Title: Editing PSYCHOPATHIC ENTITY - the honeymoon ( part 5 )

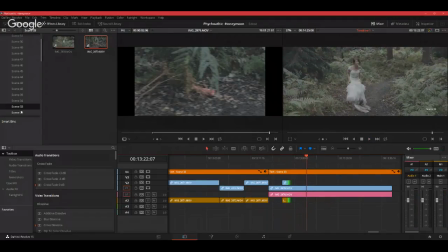(9:43)
So as soon as she screams, we should see the killer hearing it.
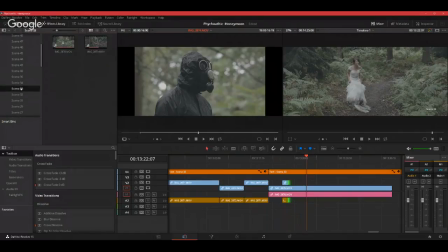(10:02)
I think we've got a shot like that somewhere.
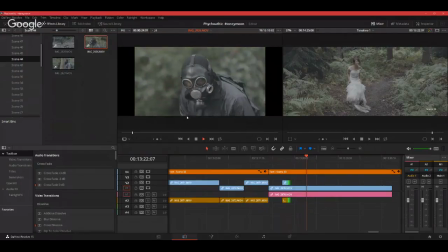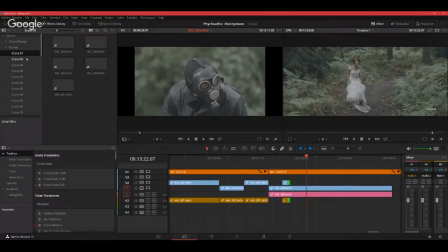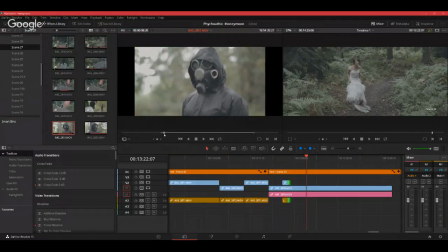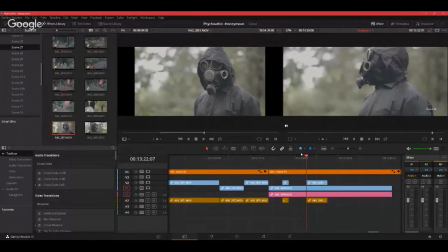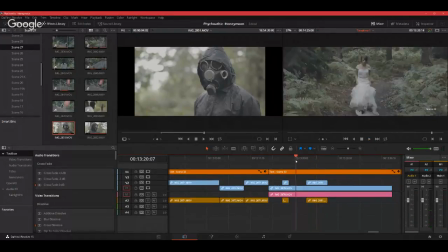(11:05)
Okay, let's see.
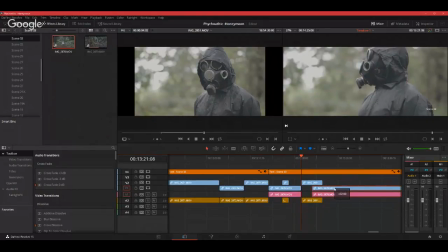Spencer! Spencer! Spencer!
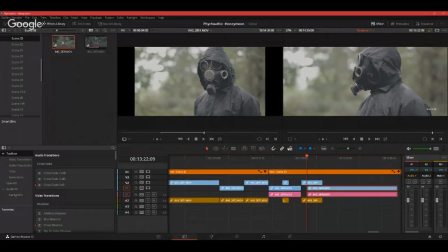Okay, let's see. So we're trying to find a way to link these two together so that
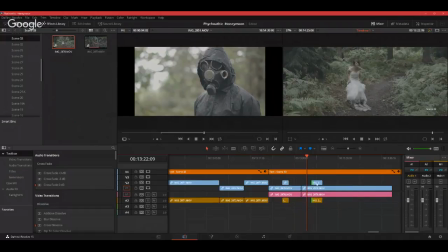(11:49)
as soon as she shouts, he sees or he turns.
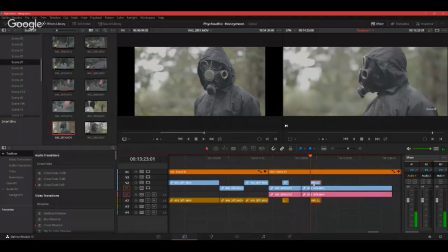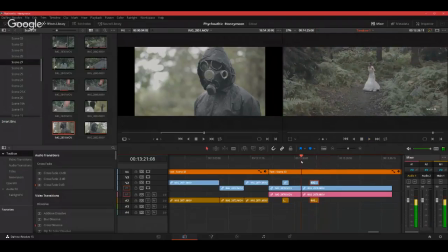(12:12)
That's it. So we want him to move then, because he's heard a voice.
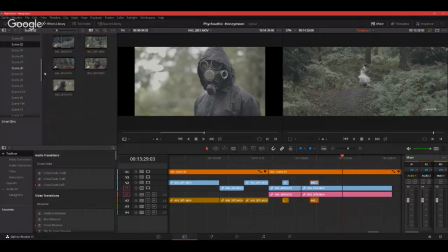(12:32)
If not move, we need him to
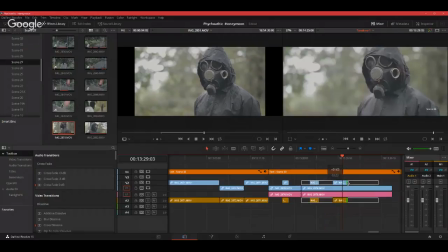we need to show him again.
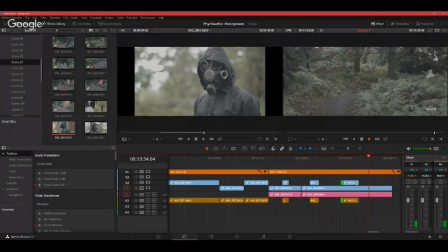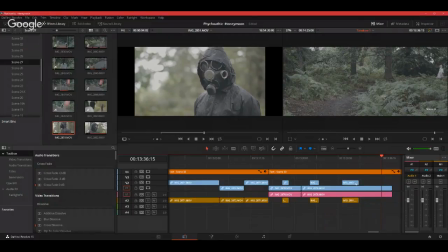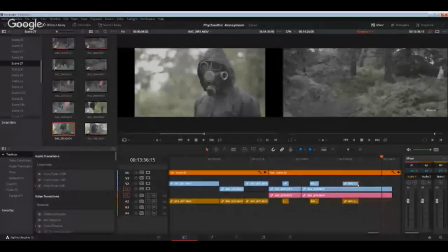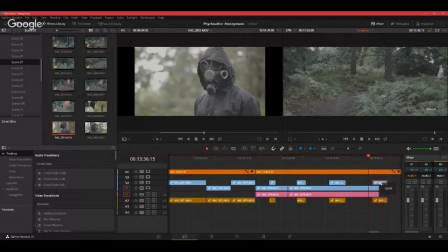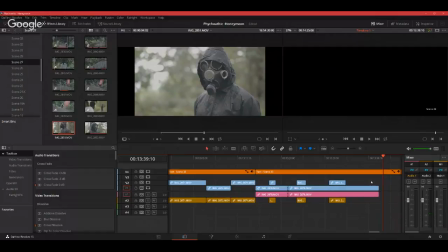(13:35)
Okay, that'll do.